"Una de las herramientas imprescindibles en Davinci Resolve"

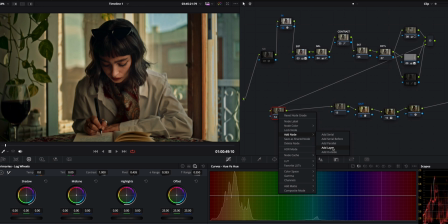247s
Entonces en el sujeto lo que vamos a hacer aquí para intentar conseguir un color grading un poco más still and orange, pero desaturado, bastante suavecito, vamos a elegir la piel de nuestra modelo, de Irma.
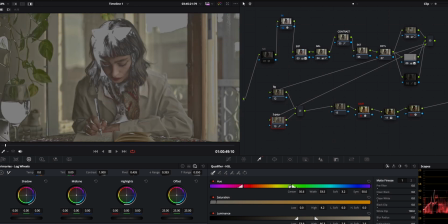259s
Ocurre muchas veces que cuando utilizas el qualifier con una cámara de 8 bits, siempre se quedan ciertos píxeles alrededor de la piel que no se acaban de seleccionar,
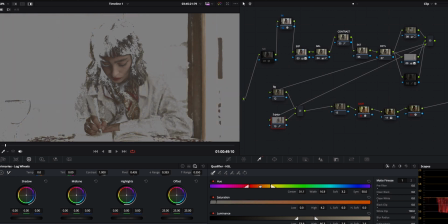267s
así que vamos a hacerlo con cuidado, pero vamos a asegurarnos que tenemos la piel perfectamente separada y podemos entonces cambiar la tonalidad del fondo sin afectar a la piel vamos a reducir este hue porque los verdes no nos interesan vamos a ir a la zona de los naranjas y rojos
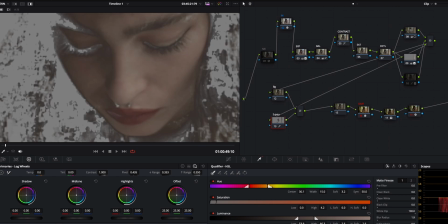285s
con esta herramienta de aquí vamos a conseguir que todo esté bien seleccionado y todo parezca mucho más
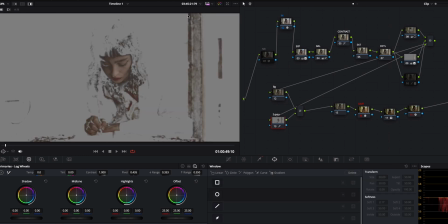290s
orgánico vamos a hacer una pequeña máscara para no coger esta barra de madera que tenemos a la derecha Voy a hacerle una circular, quizás cuadrada Y creo que aguanta bien Vale, Shift H, así volvemos a ver lo que estábamos haciendo Con esta técnica,
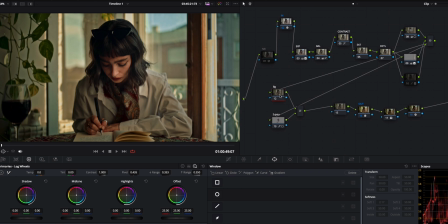307s
antes de empezar a editar los colores de la piel Prefiero empezar editando el color general de la escena y del fondo Para una vez que tenga esos colores determinados poder ajustar la piel Y que todo se mezcle de una forma más armoniosa y orgánica Quiero traerlo un poquito más a la zona fría La encuentro ahora con muy cálido y muy saturado en muchas zonas,
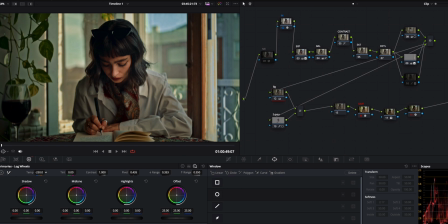327s
así que vamos a arreglar todo eso. Sí, más por esta zona. Me gusta mucho más el blanco de su camisa por aquí. Sin duda quiero deshacerme un poquito de los amarillos alrededor de la imagen, que están tan saturados. Vamos a utilizar la herramienta de curvas y vamos a seleccionar Hue vs. Sat. Vamos a coger un amarillo exagerado como este de aquí.
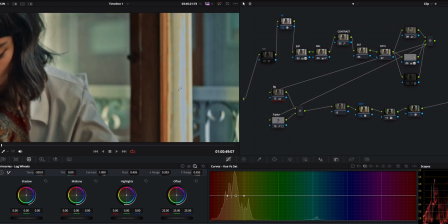347s
Este puede ser perfecto. Vale, vamos a volver atrás.
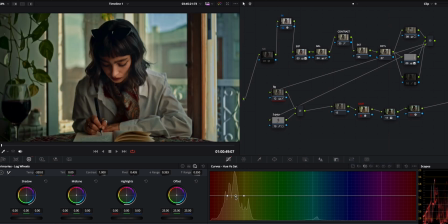351s
Shift Z. Y vamos a tirar la saturación para abajo A ver cuánto nos deshacemos Vale, esto ya es otra cosa Quizás no voy a quitar la saturación amarilla del todo Pero sí reducirla mucho Hasta aquí Vale
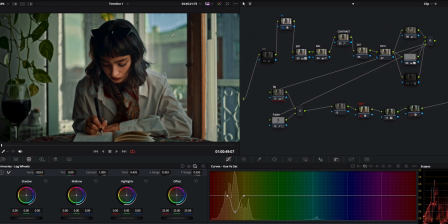367s
Y me gustaría quitar un poquito más de verde del fondo Especialmente el verde que tenemos aquí en este edificio Y un poquito la aberración cromática que tenemos aquí Esta onda por esta zona Vamos a bajar también esta zona un poquito Vale
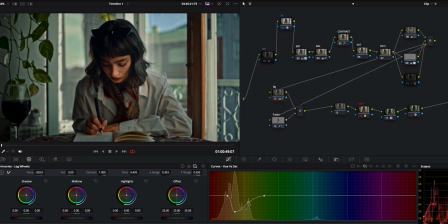384s
No mucho. Tampoco queremos afectar a las plantas que tenemos a la izquierda. Vale. Y ahora que tenemos el fondo en la tonalidad que queríamos, vamos a cambiar la piel del sujeto. Para que tenga una colorimetría correcta.
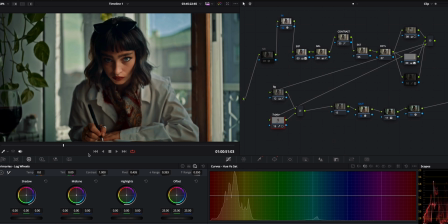404s
Y ahora la selección que tenemos de la piel de Irma. Vamos a traer la piel a unos tonos quizás un poquito más fríos. Está demasiado cálida ahora en comparación con el resto de la imagen. y probablemente le quitamos un poquito de magenta y de rojo en general voy a empezar utilizando la rueda de los tonos medios como queremos ir en la
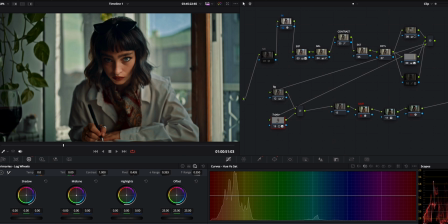423s
dirección contraria a naranja y rojo que es lo que tenemos ahora vamos a tirar de la ruedita hacia el lado contrario traer un poquito más de azules eliminar un poquito los magentas vale esto tiene bastante más sentido por
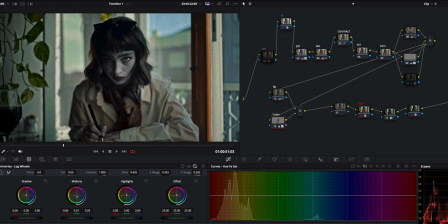441s
aquí vale me gusta y Y quizás voy a tocar un poquito la saturación. Vamos a ver hasta dónde. Subo... Sí, hasta aquí. Vale. Y esto ya tiene muchísimo más sentido que antes. Tercer y último ejemplo. En este vamos a utilizar a todos los planos que grabamos en el videoclip de Low, en el gimnasio.
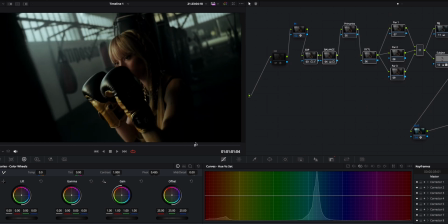469s
Ya tenemos hecha una pequeña corrección de color. Este sería el Rec.709. y aquí con la corrección. Básicamente lo que hemos hecho ha sido traer casi toda la tonalidad hacia los verdes respetando los colores de la piel.